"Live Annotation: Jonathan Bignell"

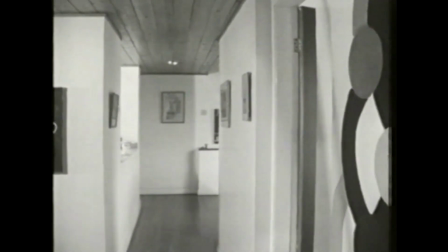It's a natural thing to move along an axis,
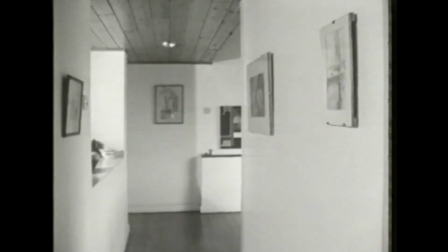and we're squeezed in by the walls immediately before seeing the kitchen to the left and the dining space to the right.
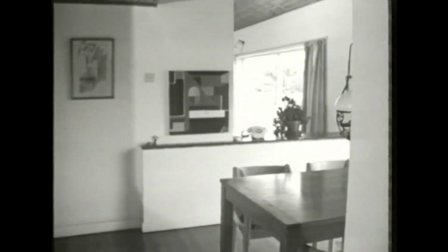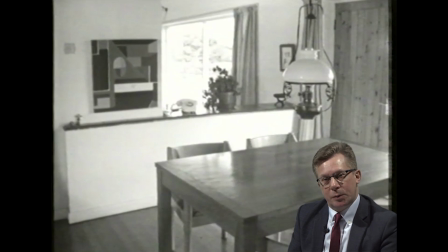The camera dollies forward along the corridor of the house, probably being pushed along on some kind of wheeled device. And so we are invited to occupy its point of view as visitors to this space.
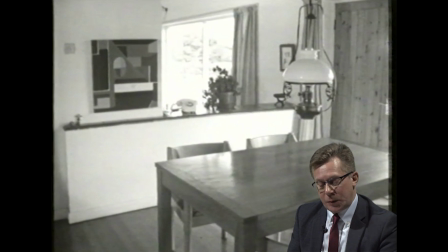This is the fulfillment in the real house of the experience of moving through it that was foreshadowed earlier by Baker's invitation to think about the model of the house and how a person might move from room to room through the circulation spaces.
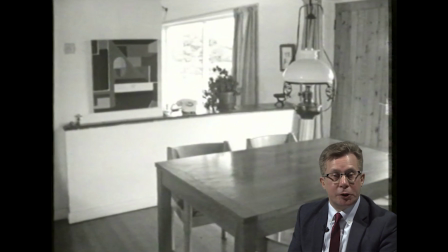Here we see that come true, as it were, in real space. The positioning of the camera is very conventional as a documentary form. The camera is at head height for a human visitor to the building,
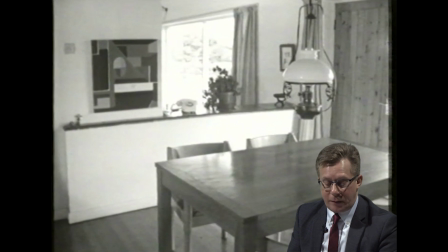and it takes the place of a kind of investigator exploring this environment. There's a narrative of discovery and revelation here as the camera takes us through the space, pans left and right to see rooms adjacent to each other as we go deeper and deeper into the building.
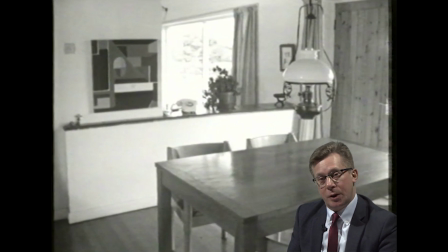And there are also some cuts that show us rooms that we might be able to enter. And there's a sense in which we are given access to this space and we become embodied by the camera as this visiting person being shown around, as it were, I guess, shown around Baker's house.
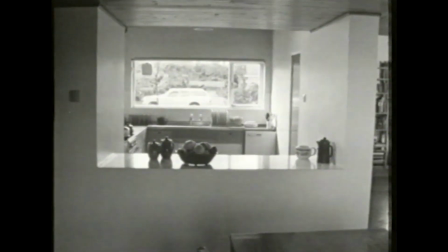The kitchen fittings are hung from the walls and they're in timber,
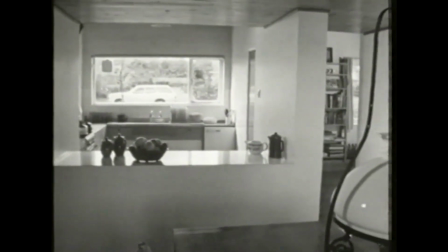the visual warmth of wooden surfaces plays a very important part in the design of the whole house.
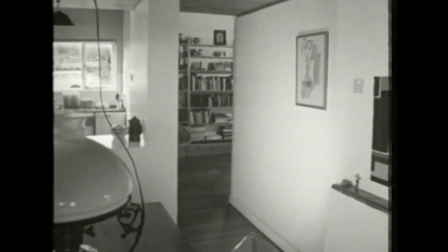We have a glimpse of the library, but we're squeezed in again before we move into it.
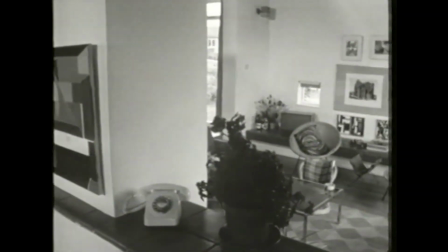And now we can see the living area from the dining zone in a sort of frame.
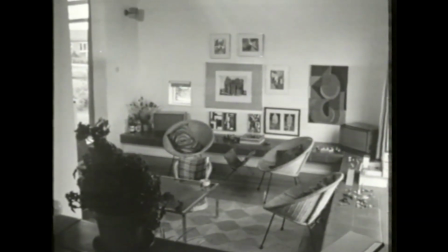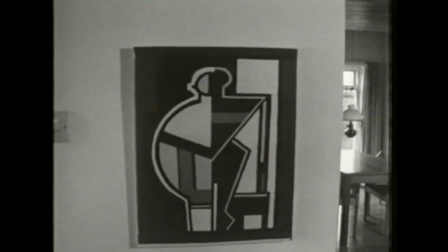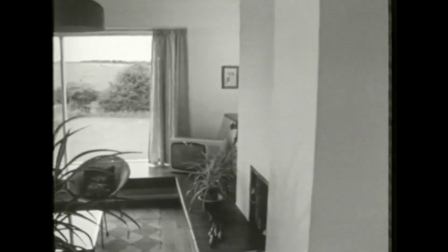As the climax of the movement sequence, this living space is suitably grand.
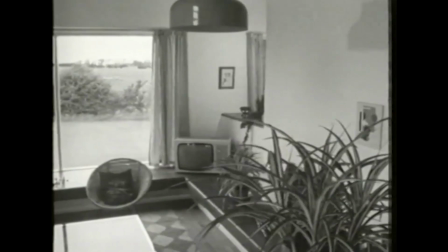It's larger and more formal than the other spaces, though in the same key.
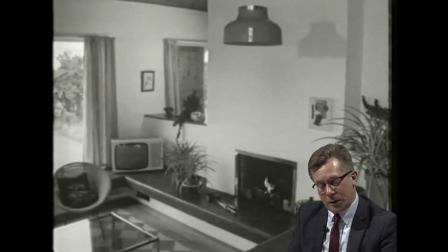As we move around the house, we're invited to notice the details of the space. We might, for example, notice the abstract paintings that he has on the walls, the designer furniture that we can see in some of the rooms.
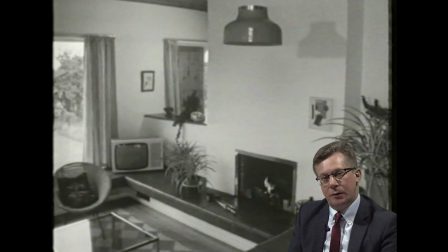There's a sense, I think, overall of a kind of leisured tastefulness about this environment.
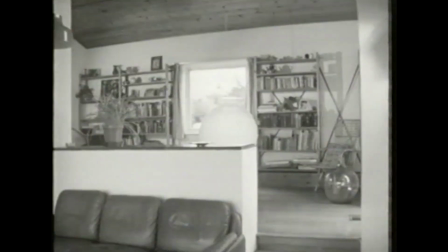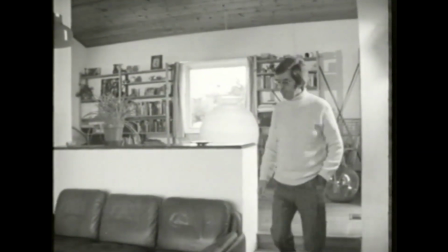The fact that we walk down into it increases the sense of importance.
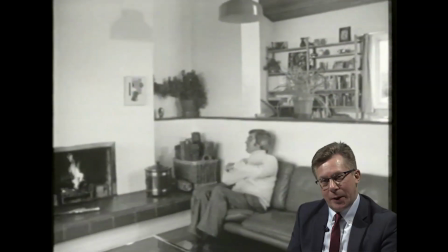Geoffrey Baker suddenly appears walking into the living room here, and this introduces a heightened sense of intimacy, I think, which is a word that he uses a number of times around this point in the film, to talk about his intentions for the feel of the house that he wants to create.
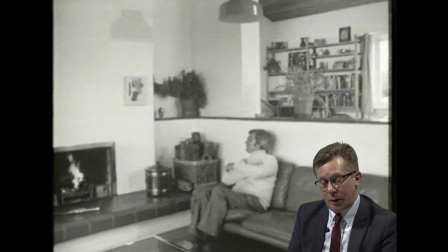We, via the camera's point of view, seem to have become unseen guests. He doesn't appear to notice that we are present, that the camera is present within the space of his house. We are kind of ghostly, spectral spies investigating his domestic environment.
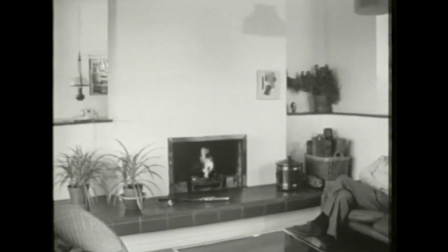And the continuous tiled ledge helps to tie the various parts together, rather in the way that panelling used to in previous ages.
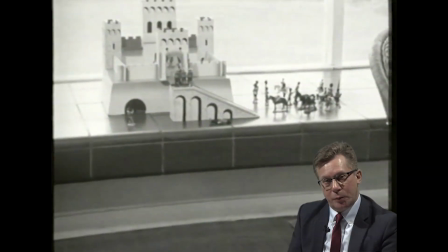This shot of a toy castle, presumably it belongs to Geoffrey Baker's son, I think is a kind of visual joke about the Englishman's home being his castle. This is Baker's home, after all.
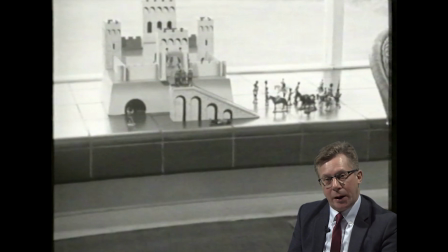And the model castle also might refer us back to the model of the house itself that Baker showed us earlier on when he took off the pieces of the roof and invited us to imagine walking around this model as though it were the real place.
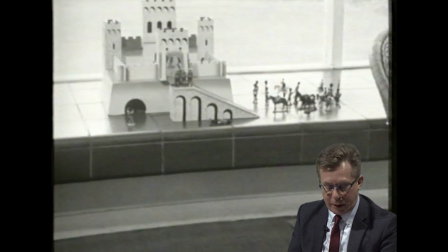All of these parts of the film, I think, belong to a kind of rhetorical strategy that we can see working throughout it, which is to do with the ability to create, to understand, to manage, to control space. Of course, that's what architecture is, in part.
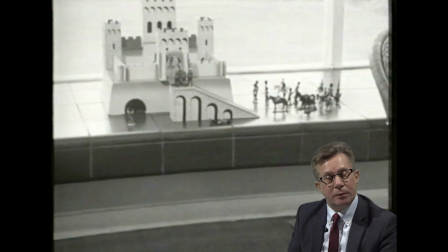It's also what building models is about, imagining what spaces might be like. And indeed, sketching, drawing designs has something of that about it too. So I think this program is in many ways preoccupied with this notion of the significance,
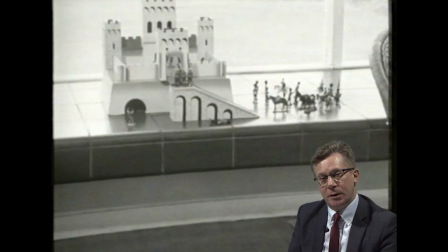the creation and the management of spaces, televisually as much as architecturally.
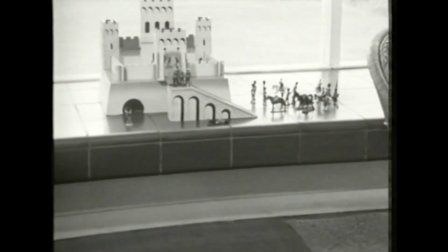The rich red of these quarry tiles works with the timber.
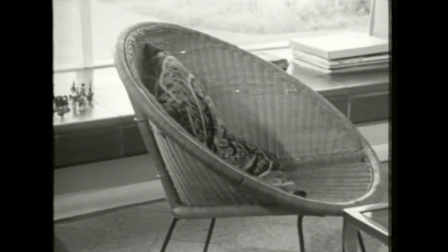Le Corbusier called these friendly materials, and they're very much part of the vernacular imagery, which is a basic design idea.
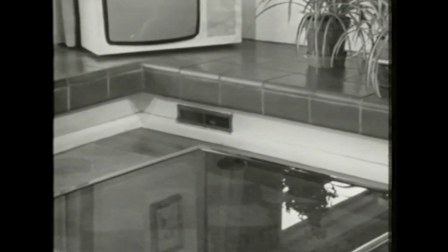There are three main things happening in the design here.
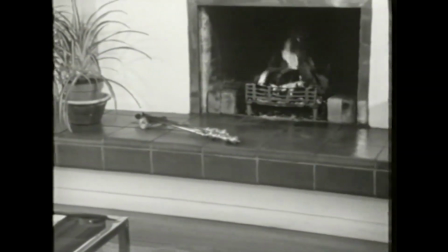There are the horizontal parts, the floors, the low ceiling of the circulation route, the ledge, the low walls.
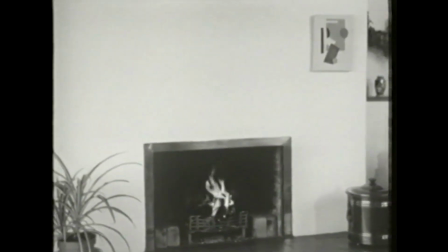Then there are the vertical elements, such as the walls, the chimney.
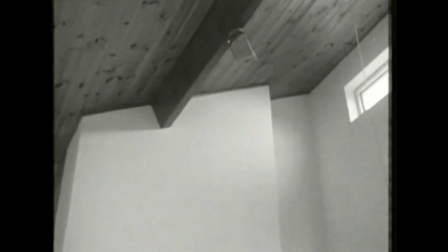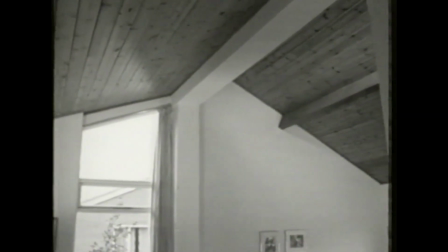And the two roof pitches, which are at different heights, with one large beam holding up the roof of the living area.
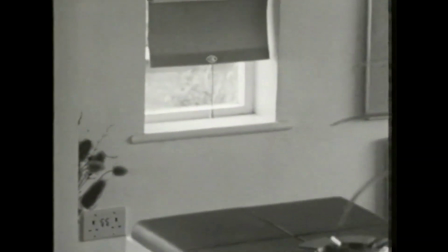I wanted all these things, verticals, obliques and horizontals, to come together in a kind of crescendo around the fireplace.
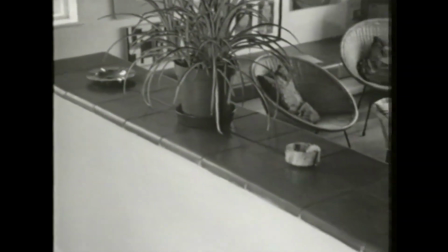Space is allowed to flow continuously, not only around the fireplace nucleus, but through to the studio space and back again.
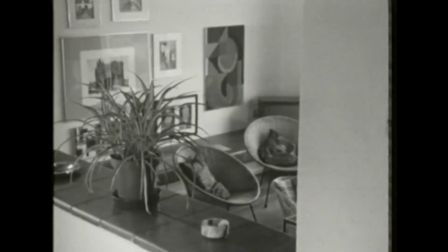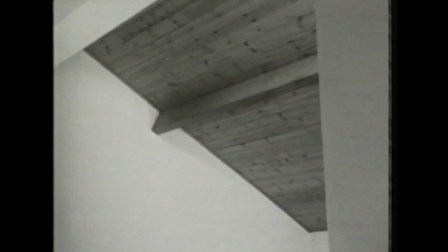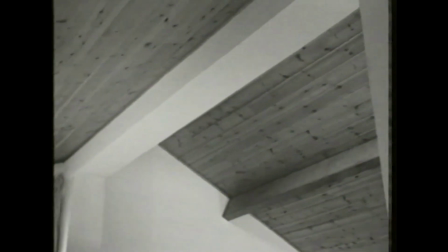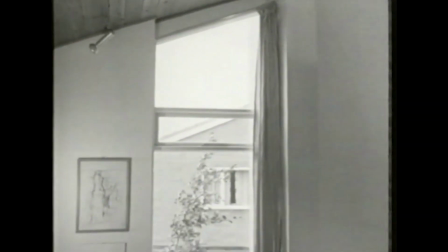The tall library window is a vertical element which admits western sun discreetly in a way that doesn't disturb anyone sitting in the living area.
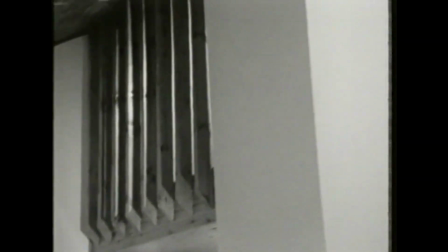And it seemed important to keep these timbers vertical to echo the vertical form of the chimney alongside.
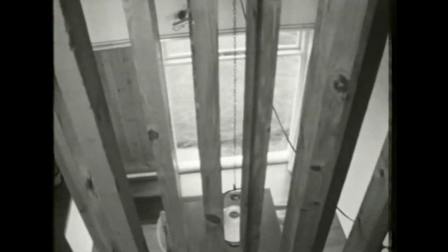In the studio, we have an intimate space that's quite different from the open spaces of the living zone.
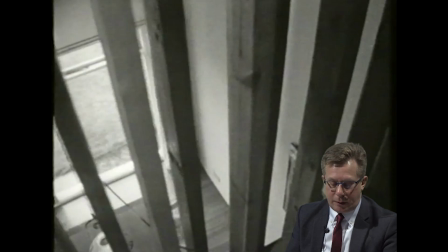The shot of the upstairs studio that begins this sequence shows us rather prison-like wooden beams that seem to bar the viewer from access to the space, or once inside the studio, barring us from access down to the spaces below.
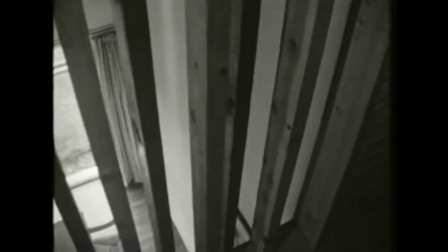It adds flexibility to the house, and we use it for a variety of purposes.
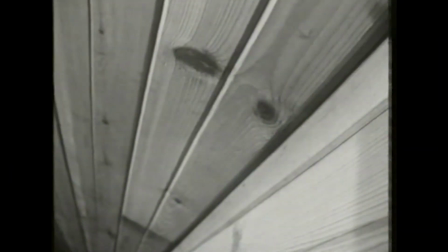And here, as elsewhere in the building, I use the friendly texture of wood to create an atmosphere of warmth and intimacy.
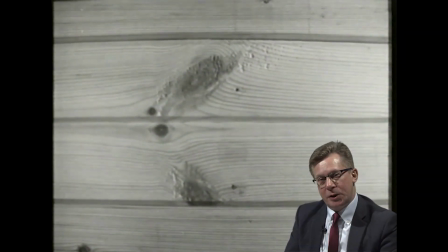This sequence about the upstairs studio in Baker's house is, I think, strikingly different to the ways in which the other rooms in the house have been quite carefully explained and which the viewer has been introduced to by the camera.
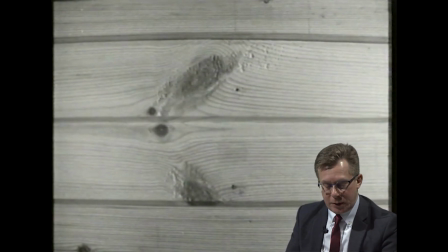There are close-ups of solid surfaces. There's no sense of the depth dimension of the upstairs studio or what might be inside the room in terms of which furniture there is inside of there, what evidence of the different uses that the room is put to. None of that is available to us.
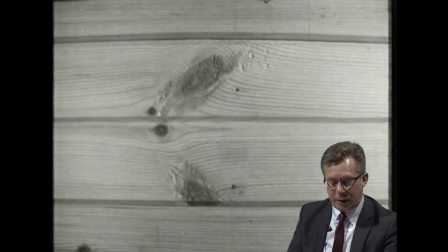The upstairs studio, in fact, seems like a kind of hidden secret chamber, I think, in contrast to the intense visibility, the access that we're given to the rest of Baker's house. It's intriguing to see the studio upstairs being presented in this way.